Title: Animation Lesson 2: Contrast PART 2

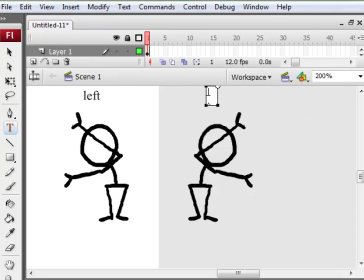[0:00]
this is right. Alright, now, even though we have contrast here, even though this character is facing left and this character is facing right, there's not enough contrast going on.
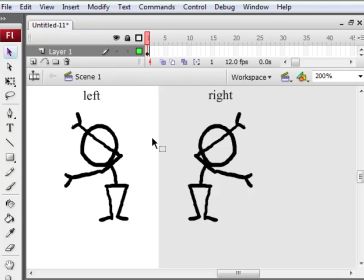[0:18]
If I were to animate this, this would kind of look boring, especially if I did an in-between. Oh, and one thing I want to mention about in-betweens, an in-between is basically the exact middle between two objects.
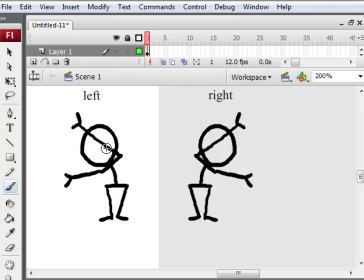[0:35]
So imagine this head is a ball, and I'm moving the ball from left to right. And in the last example, I had it going from fast to slow.
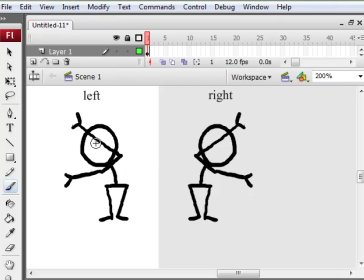[0:51]
So let's do slow to fast. But a perfect in-between between these two positions would be right in the center. That's called an in-between when it's a perfect in-between between two positions. Now a breakdown would be
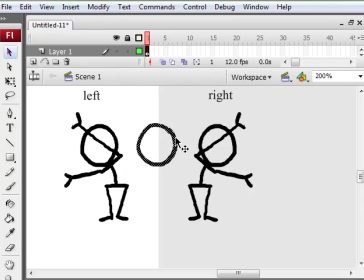[1:09]
when it's not in the perfect center, when you're fiddling with the timing, so or the pose. So if I move the ball here, this is no longer an in-between, it becomes a breakdown because it's now not a perfect in-between.
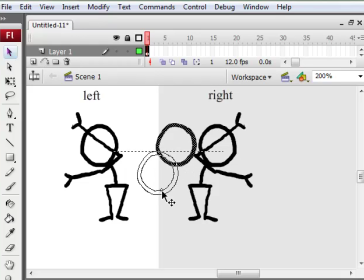[1:25]
It's doing something else. Heck, if I moved it, you can also play with the timing and the position. So if the head was down here, you'd see that this makes the breakdown even more obvious. So that's the difference between an in-between and a breakdown. It's an important concept. Breakdowns give your animation that extra bit of life also.
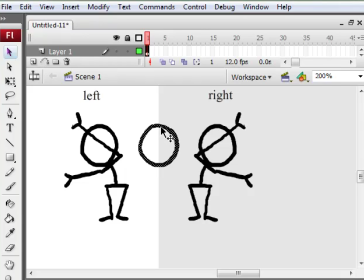[1:45]
It's just another part of adding contrast to your animation. So left to right, I like both of these poses, but I need to add contrast. So if I'm going to animate between these two, I'm going to add a breakdown.
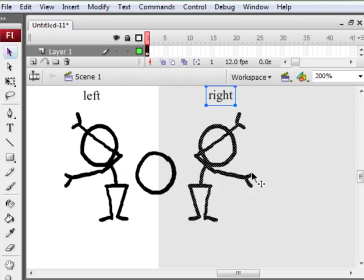[2:07]
So let's say, all right, let me move this guy to the, all right.
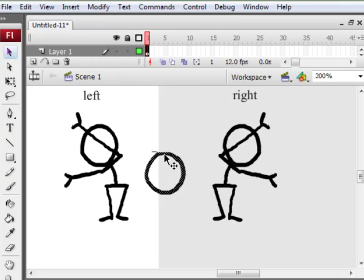So if you notice, here we have the character standing. So now in the breakdown pose, I'm going to have him kind of squatting.
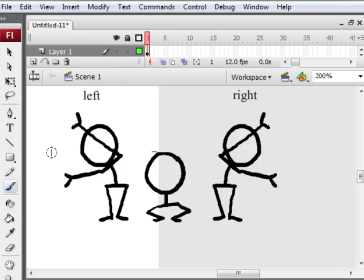[2:33]
And notice his arms are facing to the left and sort of uppish, up and to the left, and they're sort of wide apart. So now I'm going to have them crossed and facing down. Oops, I forgot to draw the shoulders. So you get the general idea here.
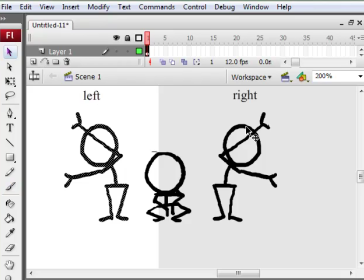[2:53]
So the contrast between here and here is left to right, but the contrast from here to here is up versus down, and also stretch versus squashed.
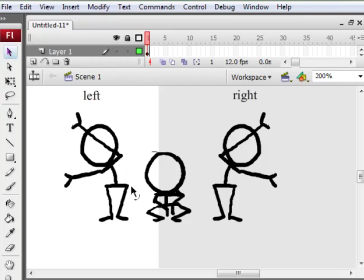[3:09]
And yeah, so try to look for contrast in everything. I guess another way to call it is look for the opposites. They really add that extra bit of life to your animation.
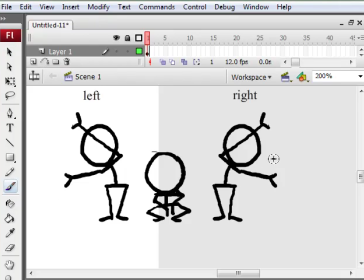[3:23]
And also, so far I've only been talking about poses, but you can also look at timing, contrast in timing. That's why slow to fast looks interesting as opposed to an even speed going across the screen, because you have contrast.
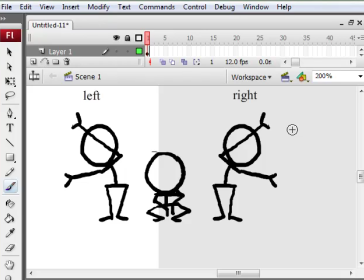[3:39]
It's going from fast to slow. So you always want to try to have those things working. All right, so let's assume that I'm doing
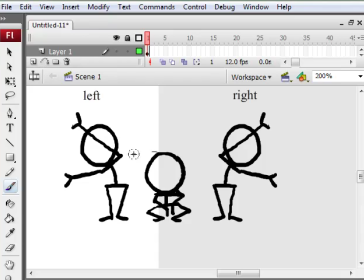[3:56]
all right, if I'm animating the head from this left position to the squash position, I'm going to do a perfect in between, like I did in the first lesson. Just imagine the head is a ball, and then do an in between of that.